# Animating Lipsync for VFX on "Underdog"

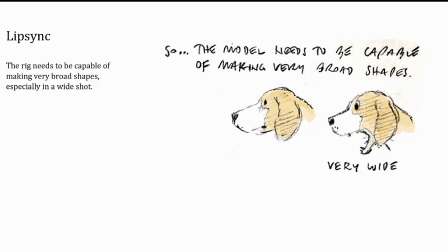491s
We needed to be able to do very, very exaggerated shapes, wide open mouth shapes, wide open eye shapes, so that you could really hit those exaggerated shapes,
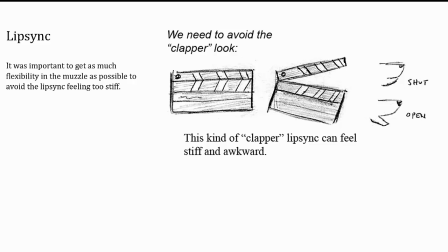500s
and also avoid the kind of clapper look. And you get this with animal lip sync. It can feel very kind of mechanical, very open and shut. So you need your kind of forward and back mouth shapes.
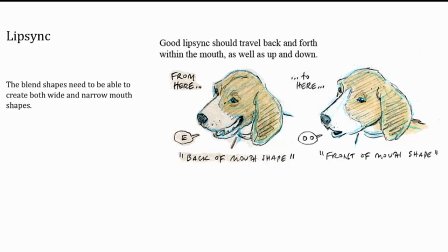513s
The ooh shapes needed to be very, very pronounced, and then the kind of e shapes needed to be very pronounced as well. So you get that muscle and fat moving back and forth in the mouth,
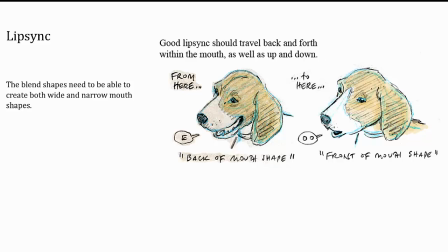526s
so you get that full range of expressions in both wide and narrow mouth shapes.
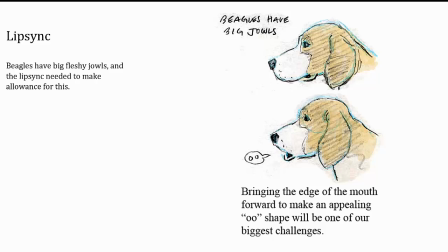535s
Beagles are very jowly, so you've got to figure out how all that skin is going to compress, particularly in the ooh shapes.
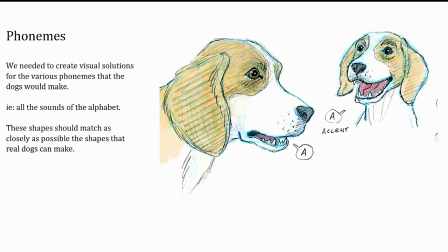543s
And the jowlier the dog, the bigger the challenge that can be. You need soft A's and big A's. If you're going to do an A shape, subtle shapes, more extreme shapes, all of those things need to be taken into account.
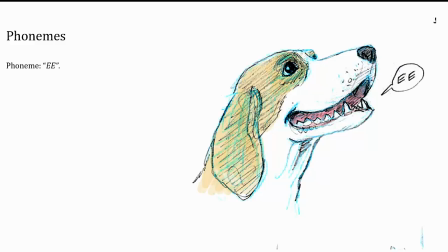561s
And of course, you've got your, as we said before, you've got your wide mouth shapes as well.
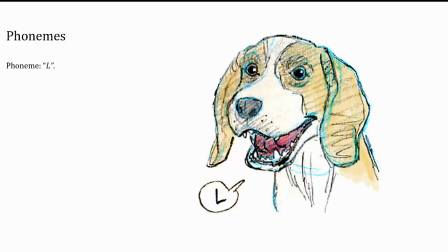565s
You need L shapes for the lip sync, so the tongue needs to be able to touch the top of the roof of the mouth to make that shape. So all of those phonemes have to be built. We didn't actually do a phoneme-based system, although, frankly, to simplify things, we probably could have done.
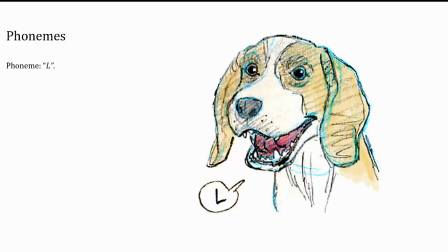582s
But that's a shape that has to be made somehow or other.
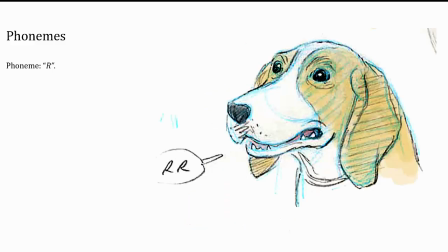588s
You need your closed mouth shapes for M's, B's, P's. Those are all closed mouth shapes.
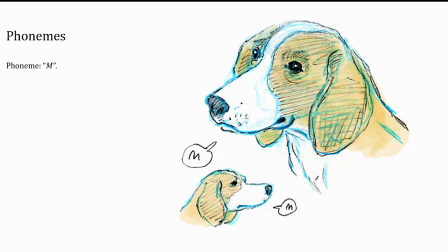593s
Generally speaking, you hold those for at least 2 frames when you're animating so that they really
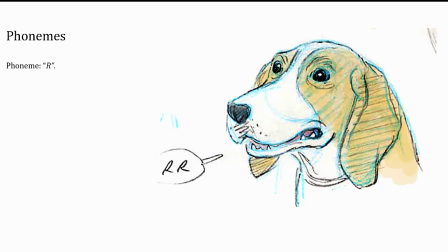598s
read. then you need your kind of shapes where you've got a bit of showing a bit of lip there,
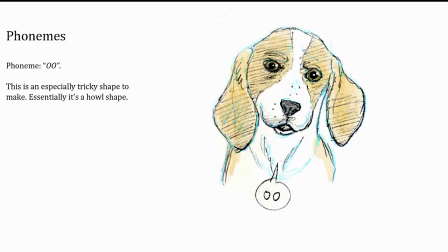603s
a bit of kind of grrr in the back of the mouth. Ooh shape's tremendously important. It's essentially a howl on a dog. So when dogs, if you can get them to howl, then you can capture those ooh shapes. They don't really make them naturally, unless they're howling. But you need that.
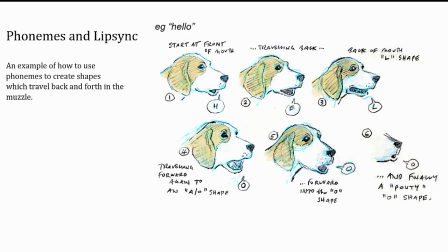622s
You need the skin to kind of bunch forwards. That was probably the trickiest shape of all to make on the film. And then with the animation, you've got the lip sync kind of traveling forwards and backwards. Here's an example. Hello. So you've got your kind of forward mouth H shape, then going to the back of the mouth.
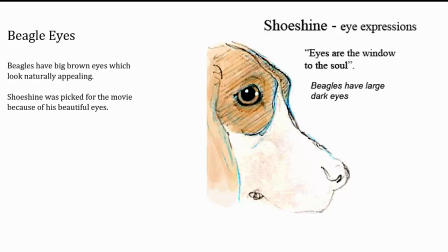642s
Hello. Then coming forwards again into that sort of pouty mouth shape. Eyes, big dark brown eyes. Dogs have very appealing eyes, and in fact, Shoeshine, the actual live action dog, was specifically picked for this movie because he had particularly beautiful eyes.
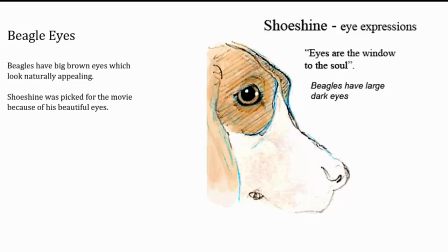660s
And of course, that's the bit of the doggy that the audience is going to be looking at most of the time.
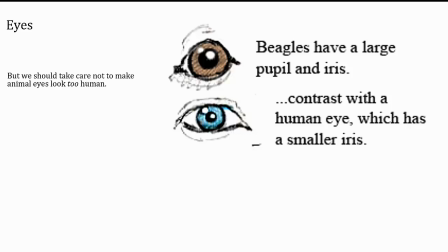664s
Quite different to human eyes. Human eyes have got a smaller iris, so you've got more white of the eye, very little white of the eye on a beagle. Big brown eyes, and not much.
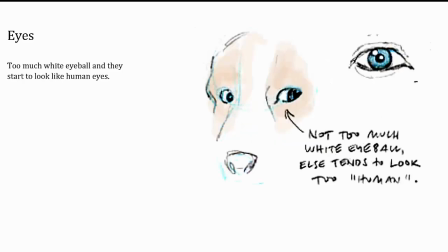679s
So moving on to you don't want those eyes to look too white.
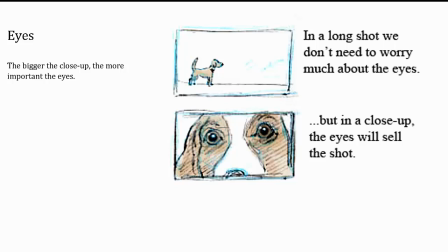687s
Now in a wide shot, obviously you're not really worrying too much about the eyes, but in close up,
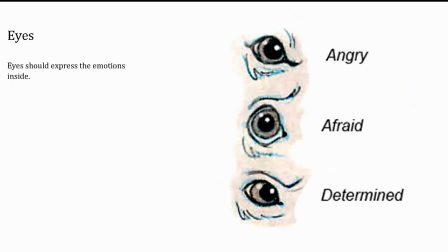692s
it's the eyes that are going to sell the shot to the audience, and you can get a lot of expression out of the eyes, obviously with people, but so it is with dogs. And again, using the brows to create those expressions.
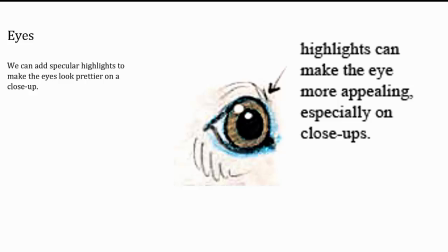704s
You can add highlights to make the eyes look more appealing, especially on close-ups.
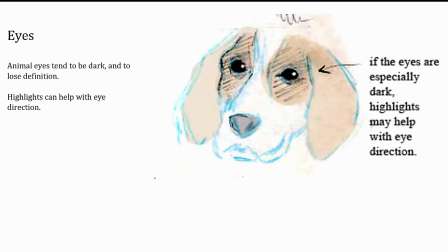710s
So there's an example there, and it can also help with eye direction.
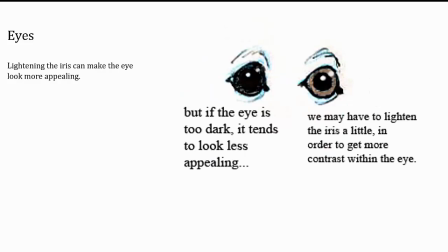717s
So getting that appeal in there is really super important.
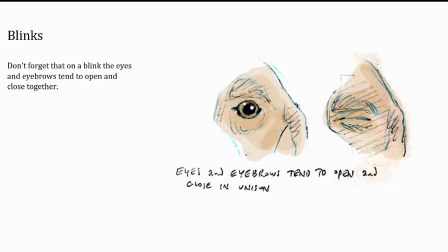722s
When you're animating blinks, actually dogs only kind of do a half blink, curiously, but we did full blinks on this film, and we tended to have the eyes and eyebrows open and close in unison.
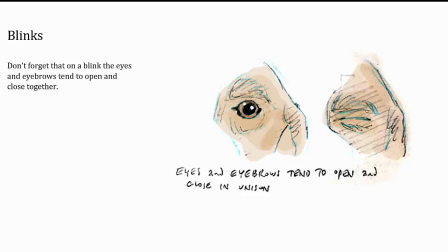733s
Gives you more flexibility in the face, and feels more believable, even though maybe in real life that wouldn't happen so much.
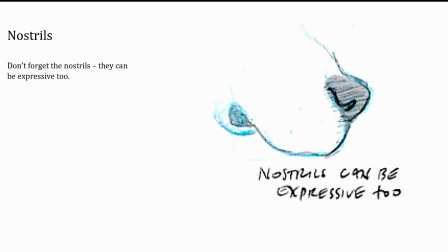743s
Don't forget the nostrils. Dogs, of course, experience the world far more by smell and scent than humans do, which means their noses are in constant motion, constantly kind of sniffing out the world. And so their nostrils should be very, very expressive as well.
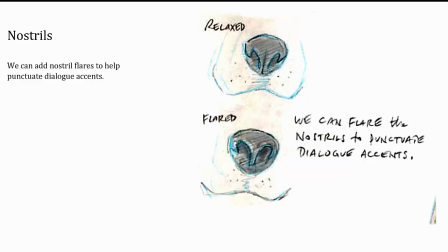759s
And you've got a kind of relaxed and flared nostril position there, and that needs to be built into the rig as well.
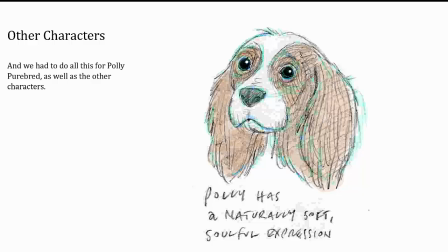768s
And then, of course, we had to do it for all the dogs. So Polly Purebred was Shoeshine's love interest, and she has a sort of soft. She's a King Charles Spaniel, naturally soft, soulful expression.
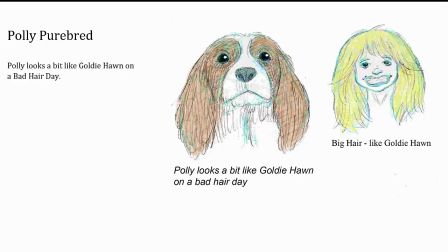782s
But we had to create all the dogs, and each one of them had to be done individually. There's Polly Purebred, looks a little bit like Goldie Hawn on a bad hair day.
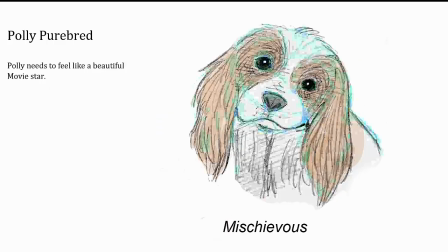794s
So I did expression sheets for all the different dogs on the film for Polly Purebred as much as for the others.
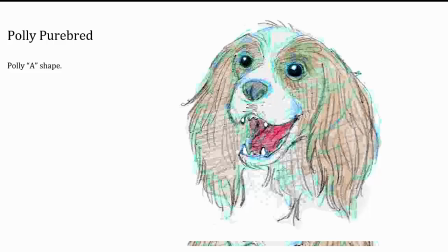803s
I won't show you all of those in this video because you get the general idea.
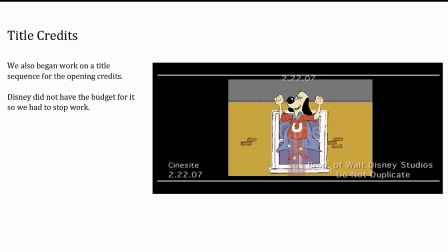807s
But yes, each dog was a bespoke project all to itself. We also tried to do a little opening credits sequence, which sadly didn't make it into the final film.
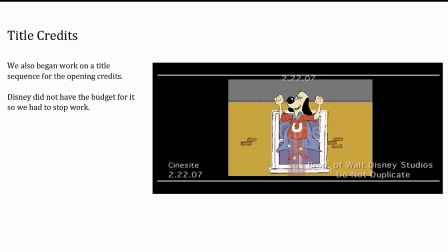820s
It was really fun to work on, but we came up against budget constraints, so that one didn't happen in the end.
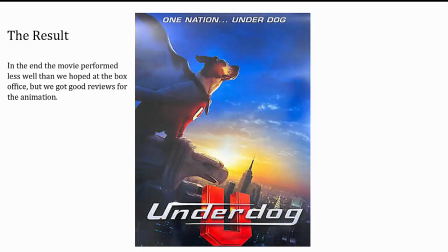828s
Now the movie it wasn't the smash hit that we'd been hoping for, but we did get some really nice reviews for the animation, and it was a wonderful film to work on. Hugely positive experience for me personally, and I'm delighted to be working with the same director on another film.